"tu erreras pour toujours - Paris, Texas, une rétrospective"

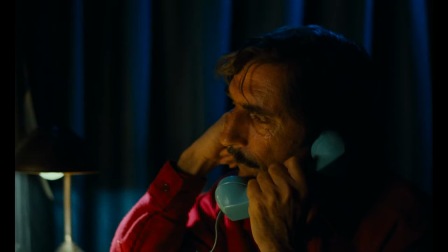(13:09)
Nastassia Kinski étant dans la pièce à thème représentant un foyer, incapable de voir Harry Dean Stanton.
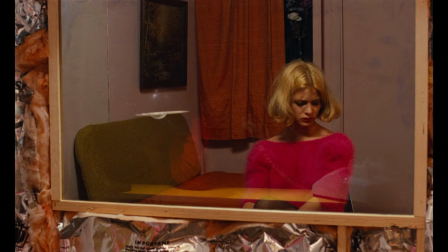(13:15)
Leur seule connexion, le téléphone pour Travis, les haut-parleurs pour Jane.
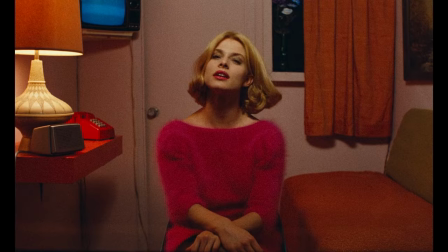(13:19)
Bon, je vous le fais pour la 50e fois, mais la pièce est évidemment teintée de rouge avec des murs blancs et une nuance de bleu.
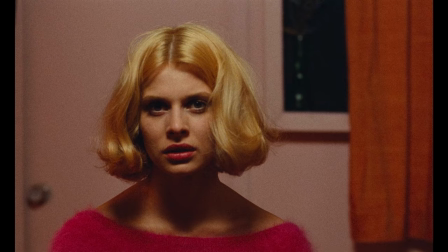(13:26)
Et en termes de mirage et d'illusion, on fait pas beaucoup mieux qu'un miroir sans teint donnant sur un foyer factice habité par votre ex-femme.
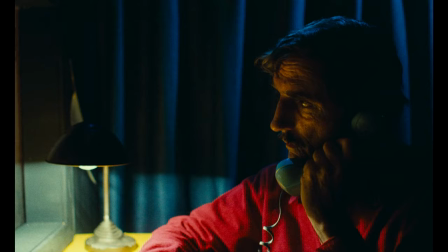(13:33)
Tous les rêves et les attentes de Travis sont cristallisés dans cette scène.
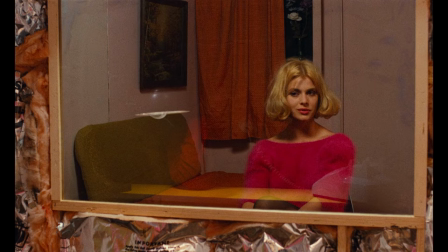(13:37)
Et très vite, on peut entrevoir les raisons de sa séparation quand son tempérament jaloux refait surface.
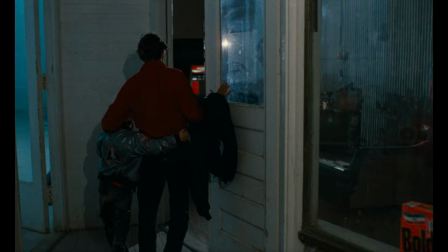(13:51)
C'est à ce moment qu'il réalise que sa quête de retrouver sa famille était illusoire,
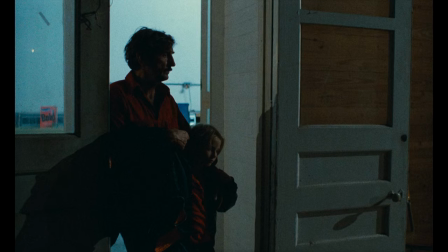(13:56)
que ses inadéquations sont plus profondes et cette rage en lui plus sévère.
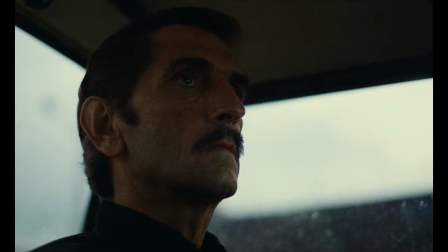(14:01)
L'introspection dont fait preuve Travis fait de Paris, Texas un travail éminemment autobiographique.
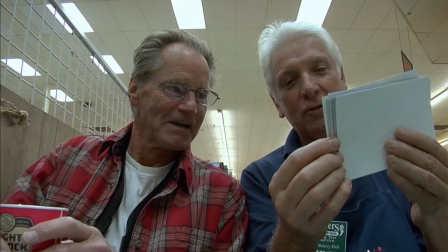(14:06)
Certes, Wim Wenders et Kit Carson ont apporté leur touche, mais cette histoire, c'est avant tout celle de Sam Shepard.
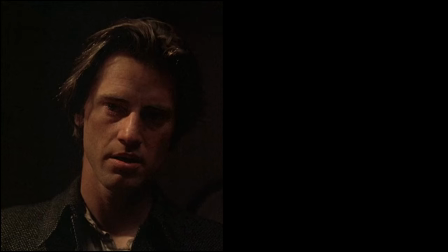(14:12)
Disons que c'est pas l'homme le plus loquace du monde, mais que les réponses sur lui se trouvent dans ses œuvres.
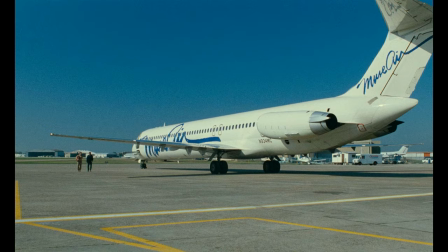(14:17)
Sam et Travis ne font qu'un. C'est par petites touches qu'on le retrouve. La peur de l'avion, un père alcoolique, une mère malheureuse.
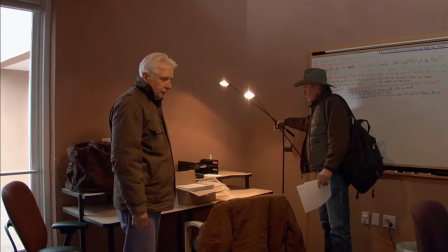(14:24)
Mais les réponses les plus évidentes se trouvent sans doute dans le documentaire Shepard and Dark.
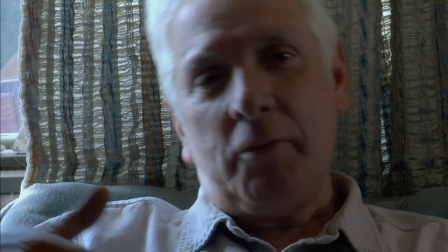(14:29)
C'est une histoire d'amitié entre deux hommes.
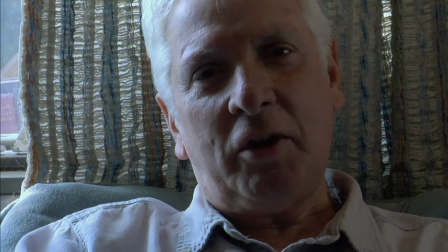(14:31)
Johnny Dark, le meilleur ami de Shepard avec qui il a entretenu une relation épistolaire pendant toute sa vie, s'est marié à une femme plus âgée.
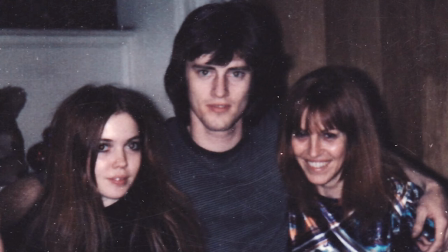(14:38)
Et Shepard s'est marié à la fille de cette femme, Olan Jones. Ils ont eu un enfant et ont vécu ensemble une quinzaine d'années.
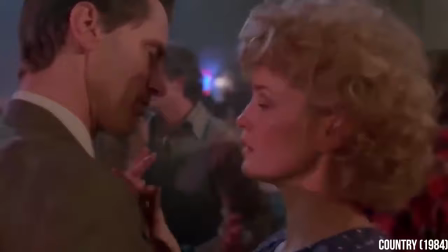(14:45)
En 1983, Sam Shepard les quitte abruptement pour Jessica Lange.
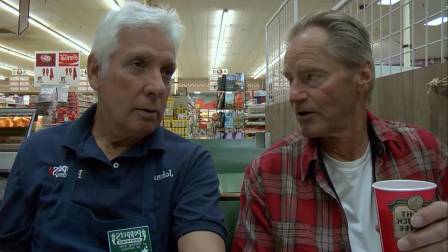(14:49)
Je vous avais dit que ça avait son importance. Walter et Travis sont comme des miroirs de Dark et Shepard et de leur relation.
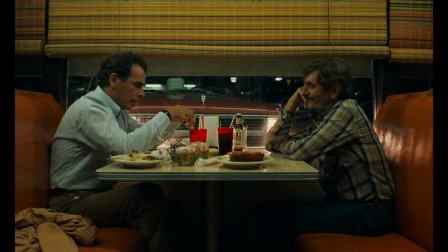(14:56)
D'après Dark, les dynamiques bon frère, mauvais frère dans les travaux de Shepard représentent un conflit au sein de Shepard lui-même.
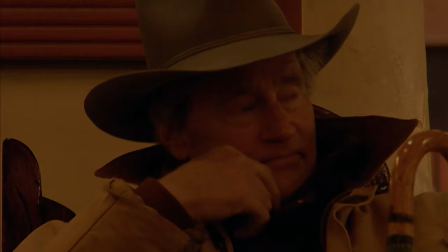(15:04)
Il y a un moment très touchant dans le documentaire où Shepard se livre sur son père.
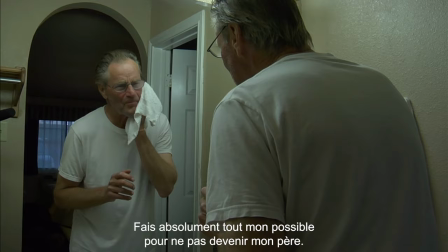(15:08) I thought A had done my level best, done everything I possibly could not to become my father.
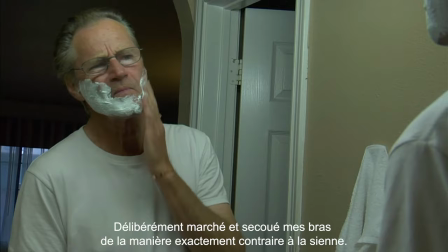(15:15) Gone out of my way in every department, changed my name first and last, falsified my birth certificate.
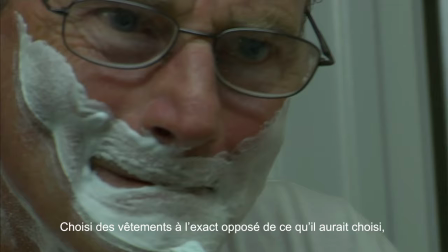(15:22) Deliberately walked and swung my arms in exact counterpoint to the way he had,
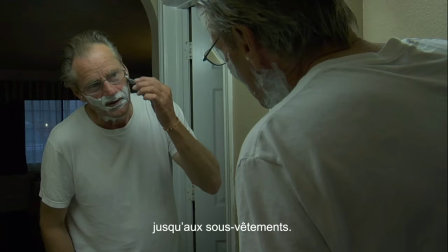(15:27) picked out clothing the opposite of what he would have worn, right down to the underwear,
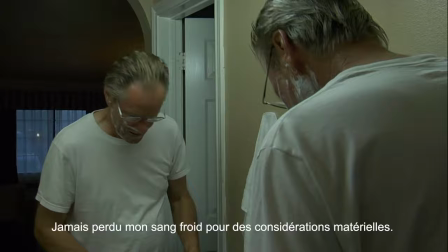(15:34) spoke without any trace of a Midwestern twang, never kicked a dog in the ribs, never lost my temper over inanimate objects,
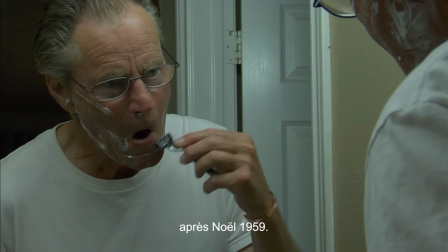(15:42) never again listened to Bing Crosby after the Christmas of 1959, and never ever hit a woman in the face.
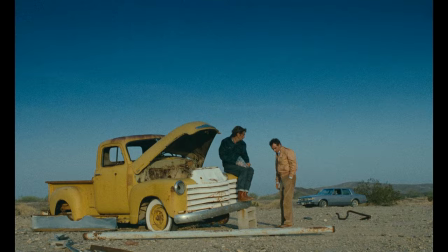(15:52)
Ce rejet maladif de son père se retrouve dans Travis.
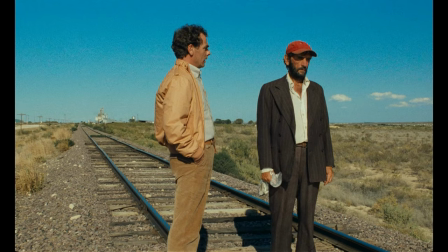(15:56)
Sam Shepard a imprégné son personnage de son propre sentiment d'égarement et d'inadéquation avec le monde et dans ses relations.
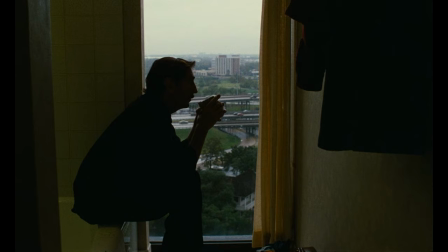(16:03)
Et je pense que c'est en partie ce qui rend l'acte final aussi percutant,
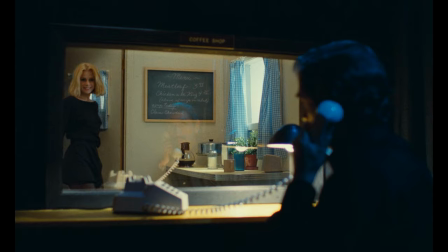(16:07)
par sa vérité d'un Sam Shepard demandant à la famille qu'il a brisée de comprendre l'homme derrière.
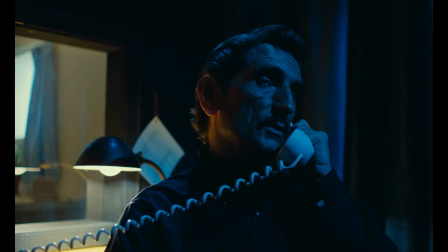(16:12)
À la croisée des chemins, alors qu'il est prêt à abandonner, Travis fournit un dernier effort pour se confronter à Jane,
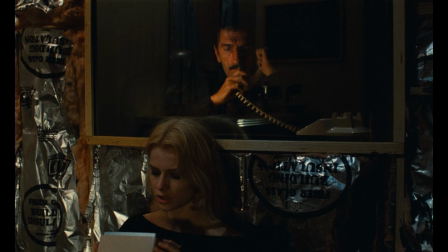(16:19)
raconter la vérité de leur rupture et de ses failles en tant qu'homme. L'une des plus belles scènes du cinéma, les artifices tombent, plus de patterns bleu,
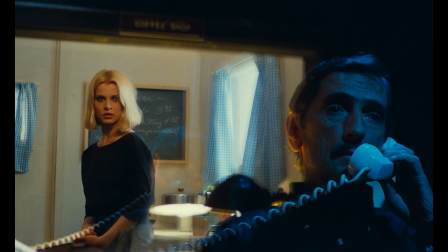(16:27)
blanc, rouge, de lumière néon illusoire, ici, rien que la vérité.
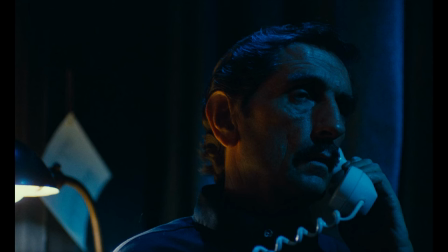(16:31)
Pour l'ensemble de ces scènes partagées dans le Peep Show, Kinski et Stanton ont appris l'intégralité de leurs dialogues par cœur.
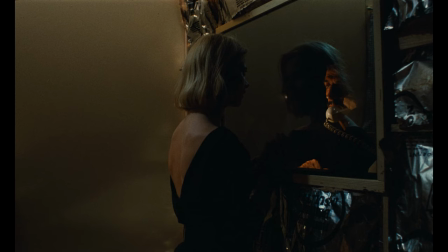(16:38)
Ils voulaient tellement rendre hommage au texte de Shepard que si Stanton se trompait lors du monologue, il recommençait l'intégralité de la scène.
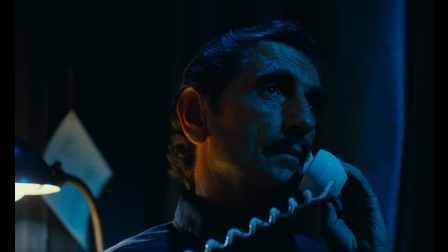(16:46)
Si la performance de Harry Dean Stanton est impressionnante,
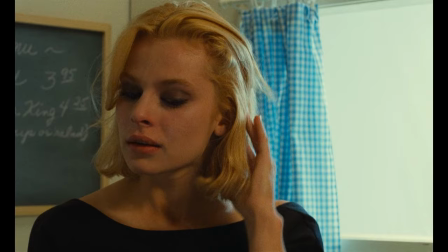(16:49)
les réactions de Nastasia Kinski donnent le contrepoids nécessaire afin que le spectateur croie à la relation passée.
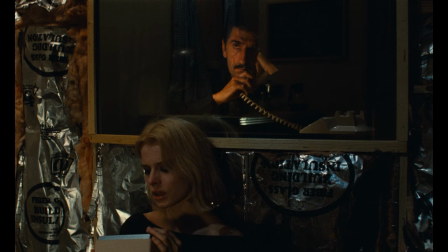(16:55)
Et encore une fois, le miroir sans teint qui la sépare de Harry Dean Stanton est réel pour l'actrice.
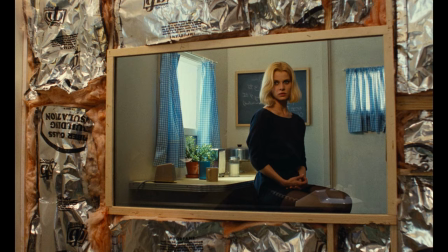(17:01)
Elle ne fait que réagir au son de sa voix. Son inclusion dans le casting n'est pas anodine.
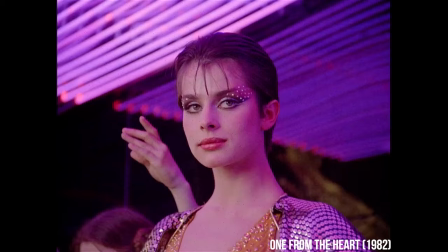(17:06)
Contexte, à cette époque, elle enchaîne des rôles de nymphette ou de Lolita, et était donc très sexualisée à l'écran.